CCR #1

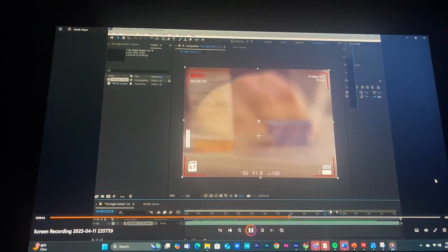(8:16)
Here we use the Dutch angle to portray this sense of urgency.
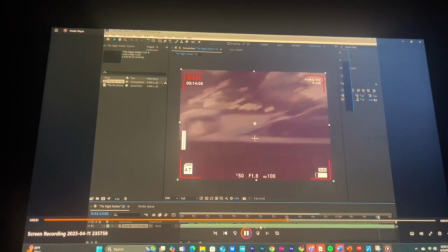(8:22)
Here we use another stalker-like perspective in which we use the camera again.
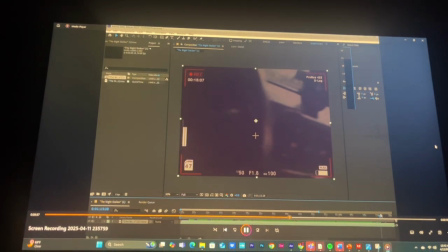(8:29)
And we do use a handheld shaky for both stalker parts.
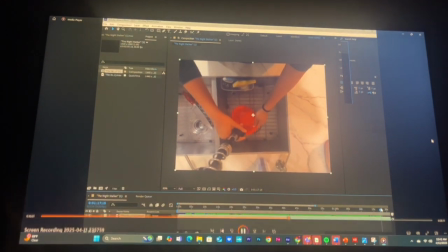(8:34)
We use a handheld shaky camera perspective to make it seem like it's a stalker.
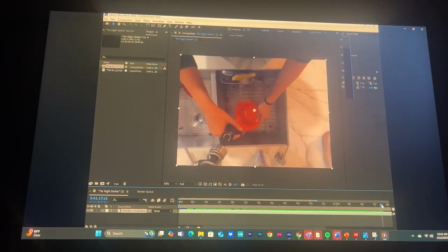(8:39)
And as she's driving away, we do a jump cut again to a different setting where she is now in her home washing two
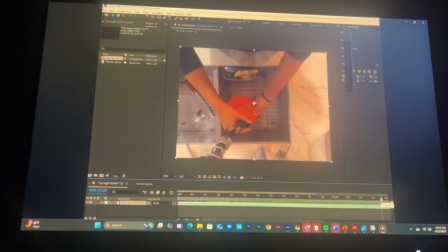(8:50)
bowls for her children, as she has two children. Here we decided to use a prop of the knife to symbolize and foreshadow what is ultimately going to happen. And as she does this, we use a POV shot. I strapped a GoPro around my head. We tried putting the phone in a Ziploc bag and put it in my mouth.
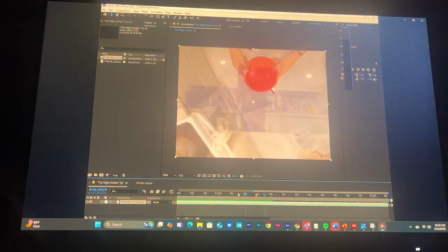(9:07)
However, it wasn't working. So we wanted to portray that POV shot as well as we could. So we put a GoPro on my forehead, strapped it in, and
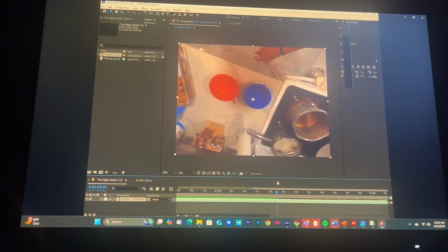(9:17)
so as we did that, I wanted to clean the bowls quick, and here we left two.
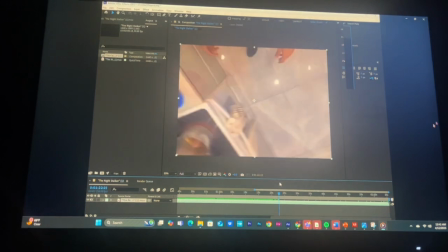(9:22)
So I wanted to symbolize that, the two colors. The red was ultimately showing the blood and what is to come.
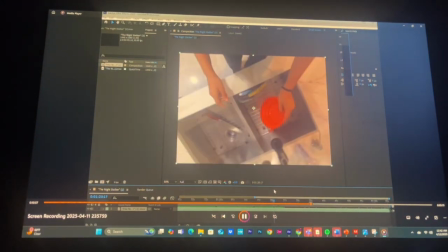(9:28)
Here, as she washes her hand with a POV shot, once again, she does call out their names to symbolize, her children.
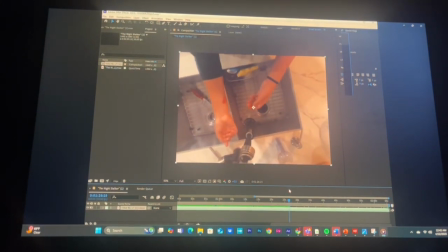(9:36)
And as she washes, she sees blood on her arm.
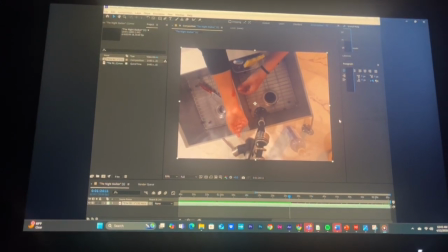(9:42)
So the protagonist is now home preparing dinner for her children, and it doesn't play along with the normal horror or psychological thriller aspects.
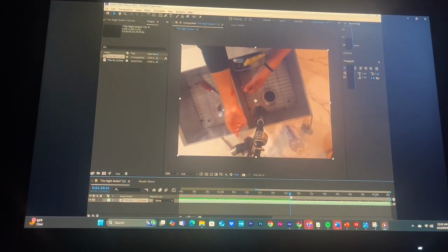(9:53)
It's supposed to represent her mental state by the POV distorted shot,
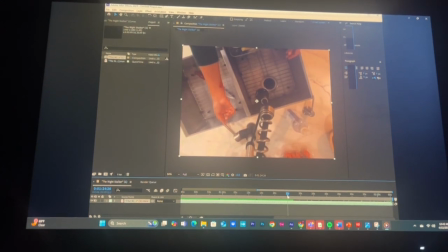(9:59)
And once we see the blood on her arm, it marks a break from that illusion of this perfect mother that's,
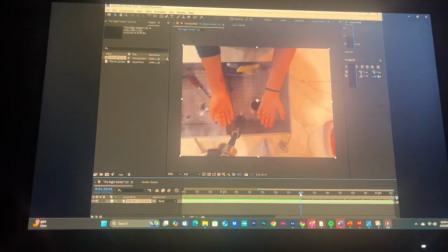(10:07)
with children. So that quick cut to her bloody hands symbolize violence and guilt,
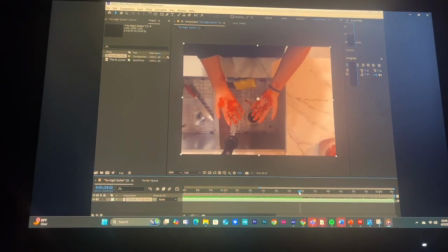(10:14)
and marks the turning point and the plot twist in the narrative, where the protagonist realizes who she really is, although she wasn't aware of it. The water is running to show the scene and the sharp contrast of every day. It does create a distorting atmosphere.
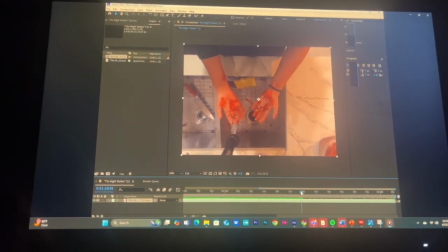(10:31)
The shock, the editing is done by doing a quick jump with a black fade and flash.
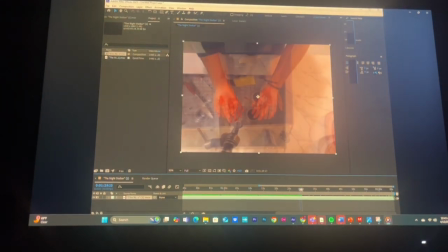(10:41)
Here I tried my best shaking my hands and creating that stereotype of that terrified disorder in which they are not aware of who is in control.
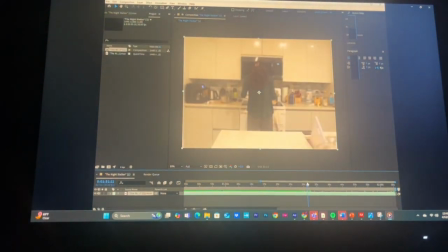(10:51)
We did a dolly backup to show the atmosphere. Although a dolly is supposed to be in a stable
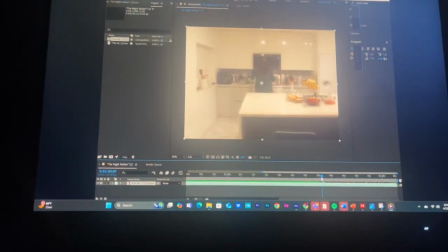(11:03)
position, we wanted also to add a handheld effect to add to that distortion
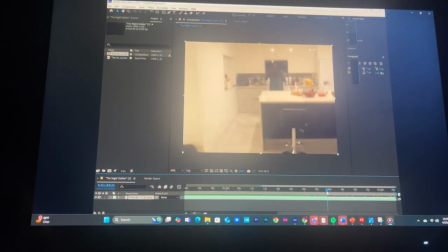(11:10)
in the atmosphere. And we see a body on the floor, which is supposed to symbolize the kid that she killed.
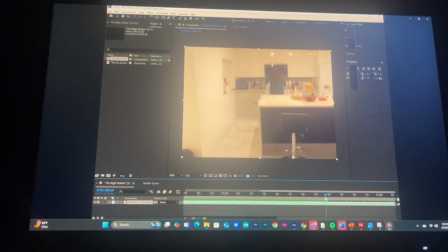(11:17)
Here we screamed. I had to scream and do an emotional scene. I've never acted before, so this was interesting, and I really liked channeling that.
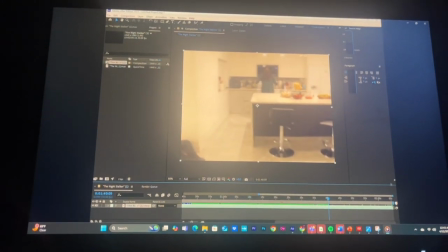(11:26)
Here we did a
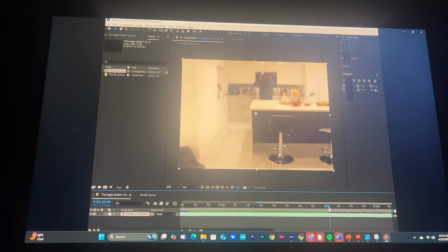(11:29)
over-the-shoulder shot and a boom shot to introduce this new character, where he walks up to the door, and as he's about to knock, he drops his clipboard.
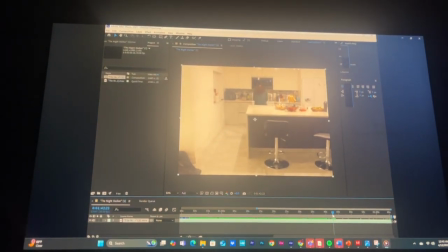(11:39)
The angle of the man standing outside her house with the clipboard serves as a cliffhanger,
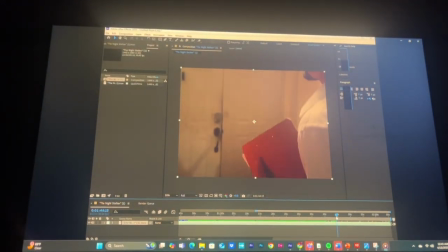(11:45)
leaving the audience wondering what he knows about her and what will be part of the imminent danger.
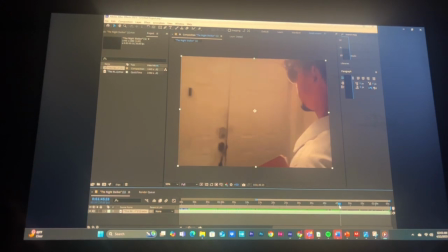(11:50)
Here's the high angle shot, or bird's eye view, that ultimately shows the police report, showing that the stalker was never the stalker, however he was the detective.
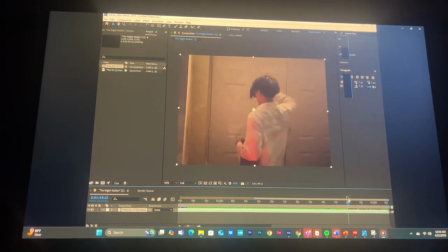(11:58)
And all these different things show that she is the suspect overall. And through this plot twist, throughout the movie, it's basically her fighting against this personality, and she doesn't want to go to
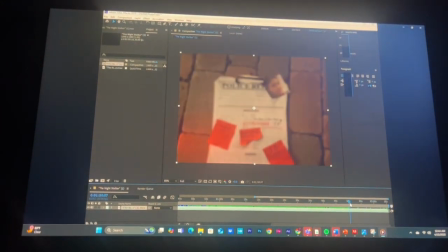(12:10)
jail, so she still fights against going towards it and trying to escape this other person that's making her life hell.
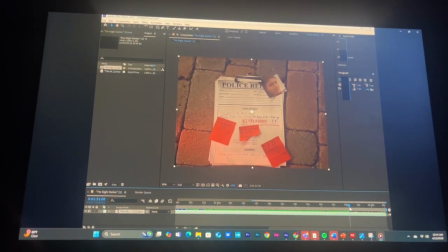(12:18)
So the clipboard becomes a central symbol of control and surveillance.
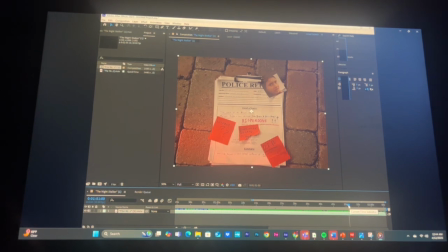(12:22)
The details in the police report are chilling and suggest that the protagonist's life is being watched and investigated, which adds to the psychological horror.
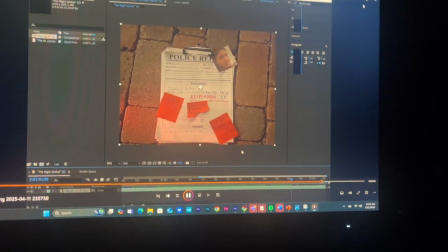(12:28)
So the camera slowly zooms in on the clipboard, focusing on the ominous red question marks next to her name.
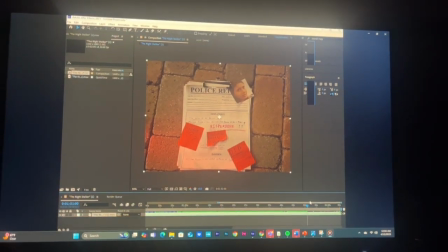(12:35)
For the title card, we decided to do a sketched title card.
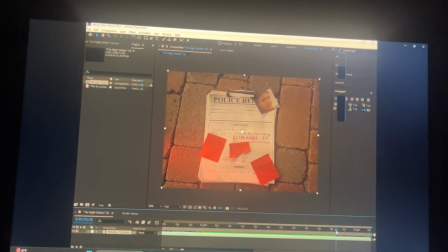(12:40)
The knight is purposely made in red and in black to show the dual personalities, while stalker is shown in red.
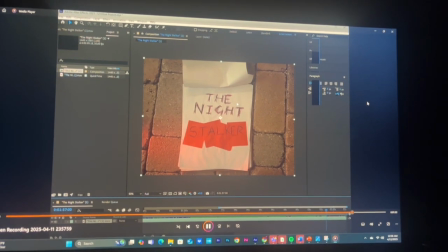(12:48)
So we did want to use that stalker stereotype to include that social group of psychological themes.
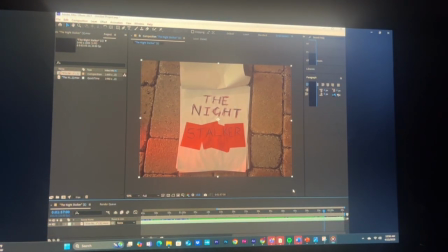(12:55)
However, it was a switch where she turns out to be the night stalker, the night killer, and the detective was never it. So here we decided to fade in. We used a hairdryer to blow away the paper.
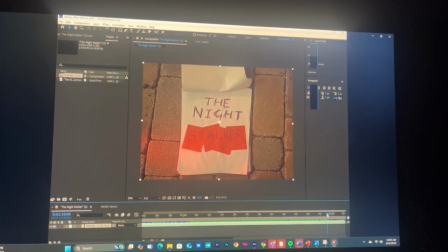(13:09)
And here we fade in, directed by Eliran Argate, Sophia Tellez, and Alexis Lee, and we do a fade out. So overall, this
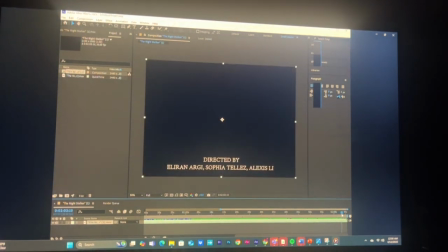(13:18)
is shown through symbolic props, sound codes, mise-en-scène, and camera techniques, which helps build the psychological tension.
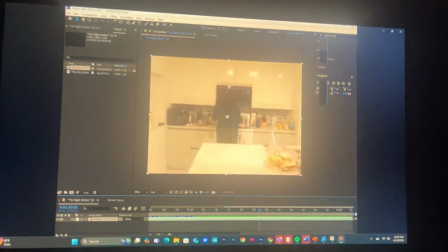(13:25)
We used sound aspects, editing, and camera movements and camera angles to symbolize
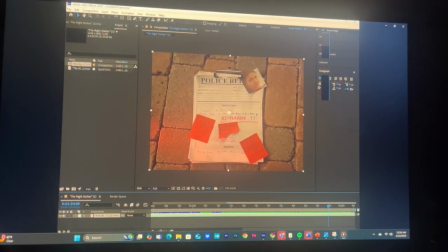(13:34)
specific clues that leads to
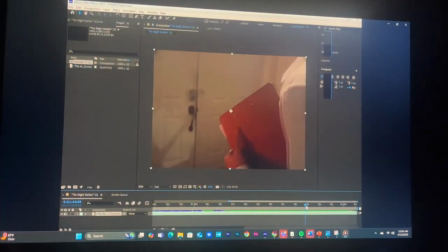(13:37)
the conclusion of the DID and helps add to the psychological horror genre.
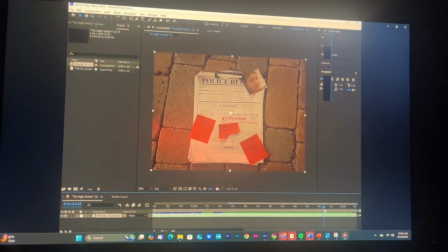(13:43)
Thank you.